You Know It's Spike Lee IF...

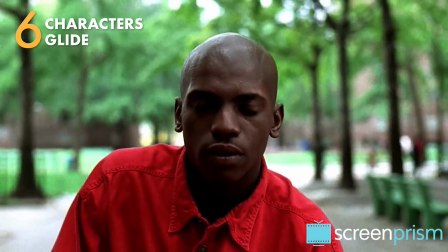(4:02)
This shot puts both the actor and the camera on a dolly, so it looks like characters are being propelled forward by a force of nature or having an out-of-body experience.
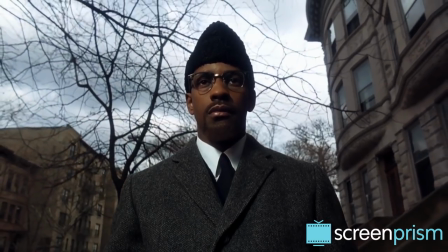(4:10)
In Malcolm X, the double dolly shot is used as Malcolm heads to the speech where he'll be assassinated.
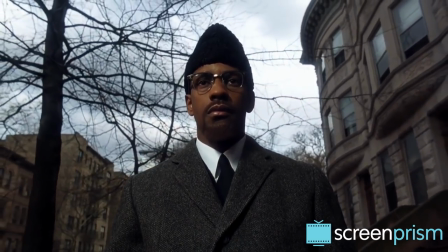(4:15)
He seems to float along like a ghost, so this is a visual foreshadowing of his imminent death.
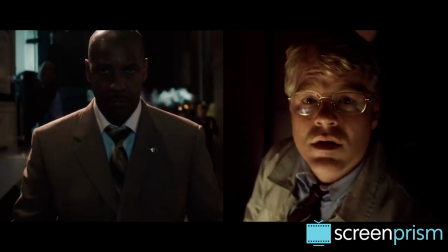(4:21)
In Inside Man and 25th Hour, the shot reflects a disoriented state of mind,
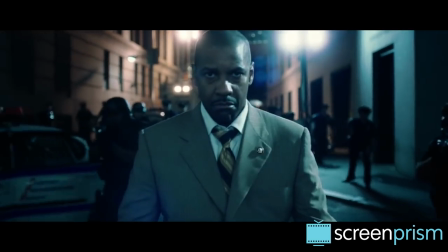(4:26)
a detective's shock after he thinks he's seen a hostage executed, and a high school teacher's turmoil after kissing his student.
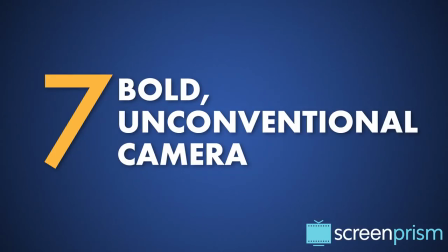(4:32)
The camera is brash and bold, giving us unconventional angles.
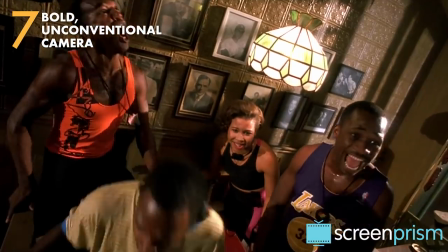(4:36)
In Do the Right Thing, the Dutch angles mirror the instability of the neighborhood, where racial tensions are threatening to boil over.
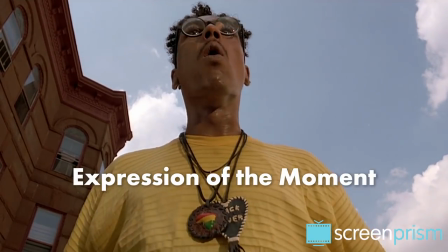(4:42)
Lee uses these creative angles as an expression of the moment. It's a way of adding an energy and individuality in where the camera is.
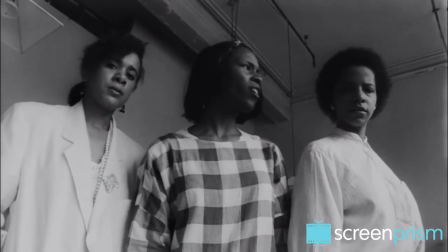(4:49)
And the mix of surprising, provocative angles in his films makes us feel like we're part of this world rather than observing it from a remove.
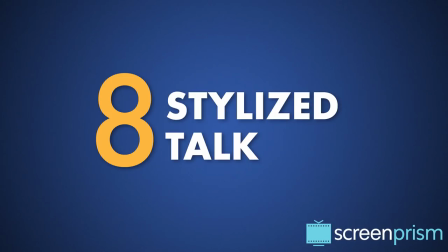(4:56)
The characters have a stylized, playful way of talking.
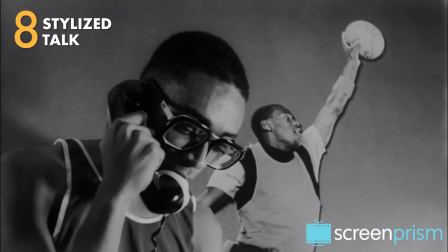(5:00)
They might riff on repetitions, please, baby, please, baby, please, baby, baby, baby, please, or reverse the order of phrases.
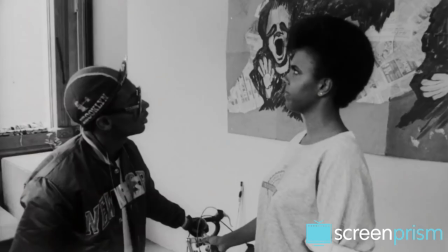(5:07) Here I am. Am I here? You know it. It, you know.
And She's Gotta Have It, Mars has a way of making the conversation go in circles.
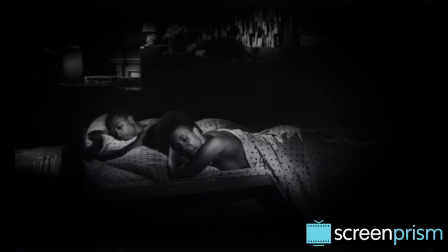(5:16) No, you up? Yes, I'm up. You awake? I'm awake. You up? I'm up, Mars. Can I ask you a question? Yeah, go on.
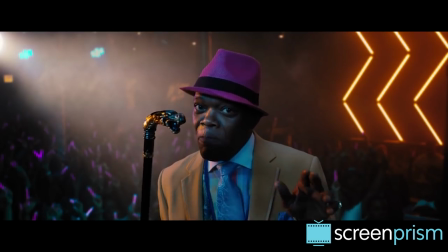(5:26) It's okay? It's okay.
In Chi-Raq, the characters often speak in rhyme, just like in the story's inspiration, the Greek play Lysistrata.
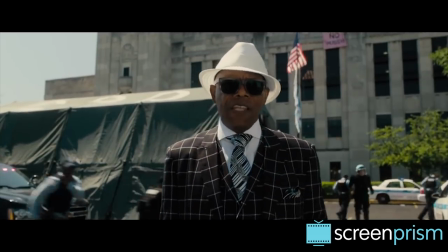(5:34) Shit looked like an invasion, not a persuasion. All this for some unarmed women of color?
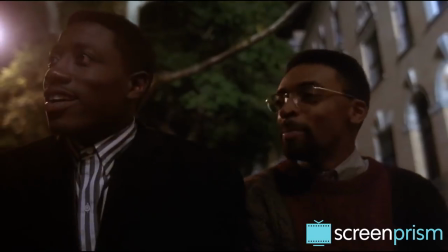(5:39) I think something got lost in translation.
So Lee creates both a distinctive visual and spoken language in his films.
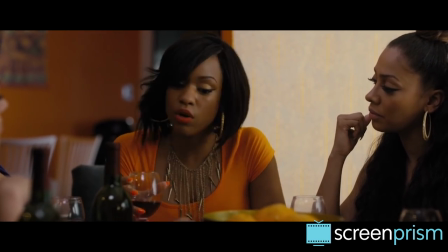(5:47) We want our men alive. We want our babies to thrive. We gonna have to organize.
It teaches you about film history.
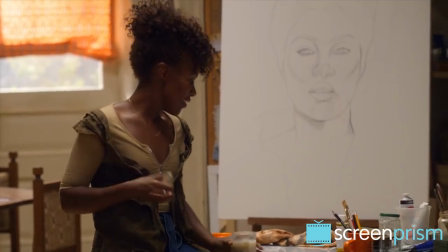(5:53)
Lee is a lifelong cinephile.
I'm a cinephile. A cine what? A cinephile, a film enthusiast.
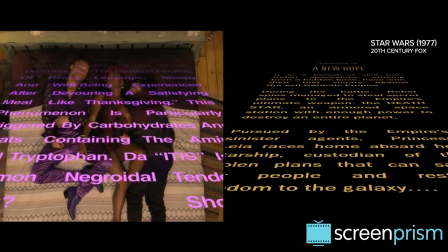(6:00)
His films have always been informed by a love of cinema, and they're packed with cinematic illusions.
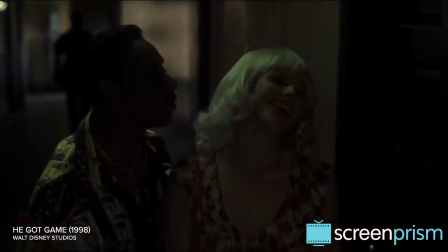(6:04) You look like Kim Novak from what movie? Vertigo, baby.
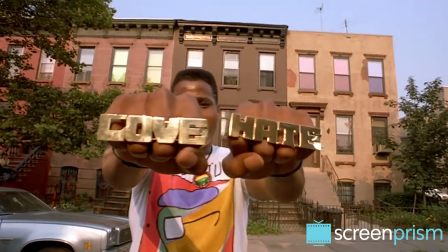(6:12)
In Do the Right Thing, Radio Raheem's love and hate speech is an update to a scene in The Night of the Hunter.
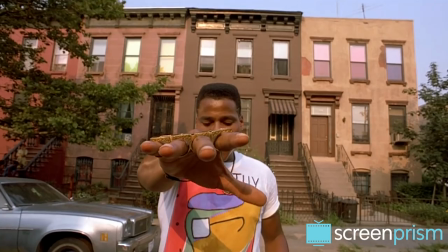(6:17) Now watch, and I'll show you the story of life. The story of life is this. Static.
The opening credit sequence is inspired by the opening of Bye Bye Birdie.
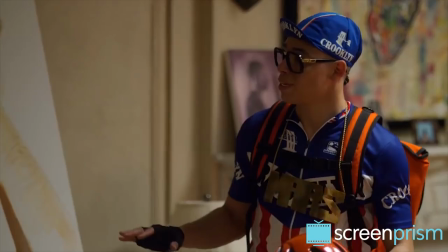(6:29)
Sometimes, Lee even references his own movies.
Denzel did the damn thing. And got robbed of that Academy Award.
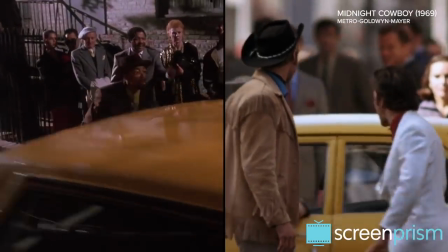(6:35)
But these references don't have an above-your-head pretentious feeling. A lot of the time, he's pointing them out for us, breaking down what they mean.
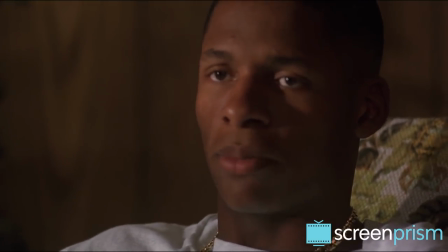(6:42) He told Mary that he was out on a work release program or something. Man escaped, just like Shawshank.
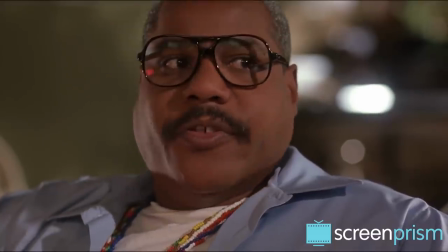(6:47) Clint Eastwood and Escape from Alcatraz, The Fugitive.
Lee is now a film professor at NYU.
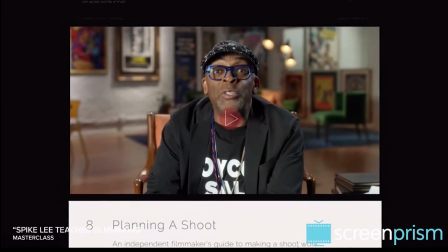(6:52)
And it almost feels like he's teaching a film class explicitly through his films, too.
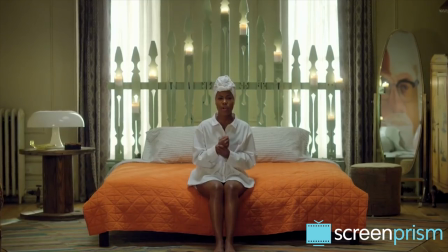(6:56)
In the She's Gotta Have It reboot, Nola even pauses to give us a primer on Akira Kurosawa's Rashomon.
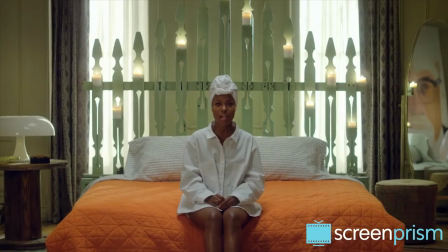(7:02) That film came out in 1951, shot in beautiful black and white photography.
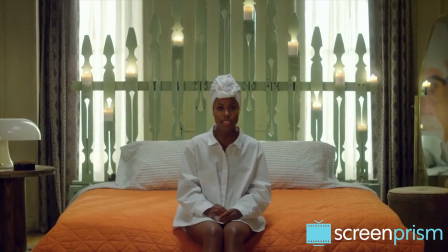(7:08) It's about a rape, a murder, and several witnesses who all saw the same crime, but from entirely different viewpoints.
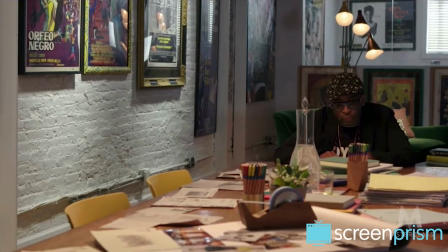(7:15)
Whether you have a film education or not, this context helps you understand more about what you're seeing,
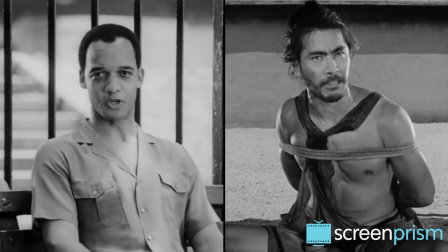(7:20)
since She's Gotta Have It was inspired by Rashomon's technique of telling a story from conflicting points of view.
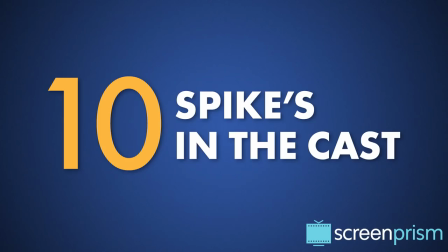(7:26)
If it's an earlier movie, Spike Lee might be in the cast.
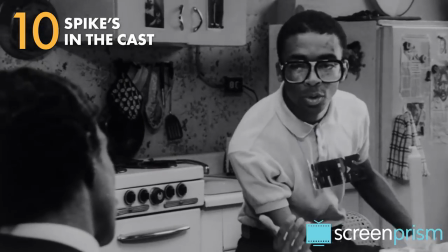(7:29)
In addition to Mookie and Do the Right Thing, he's probably most associated with the Mars Blackman persona that he originated in She's Gotta Have It.
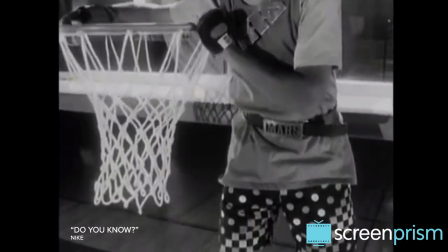(7:37) Do you know how I get up for my game? Do you know? That's right, Air Jordan.
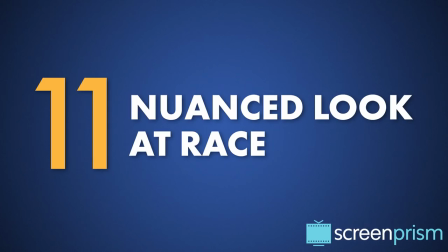(7:43)
The story gives us a nuanced look at race in America.
Because you're Jewish, brother.
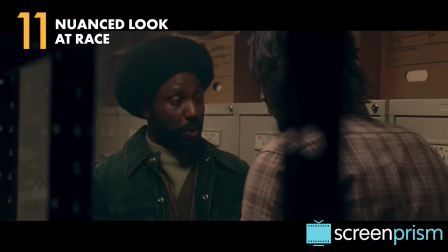(7:48) The so-called chosen people. You've been passing for a WASP.
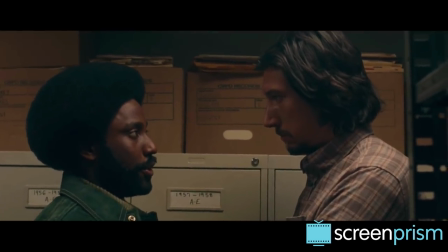(7:52) That's what some light-skinned black folks do. They pass for white.
Lee is not just giving us a simplified story about race.
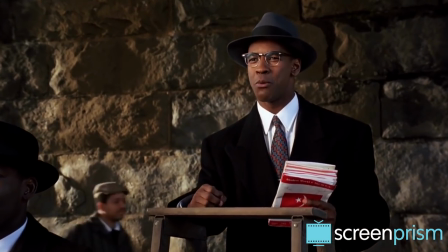(7:58)
That's what we've seen before. He's looking at how race issues manifest in deeply complex ways, like colorism.
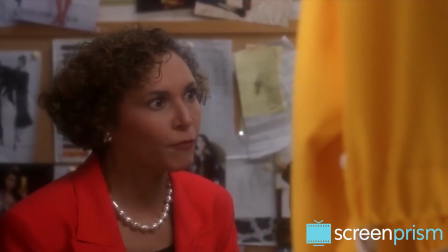(8:04) Well, I guess I just wasn't light enough for you, was I, Flipper?
And hair politics.
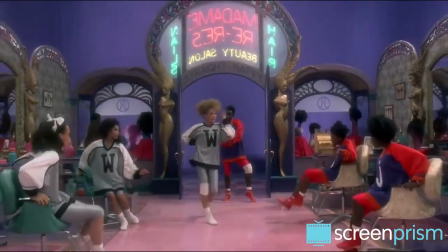(8:09) Don't you wish you had hair like this?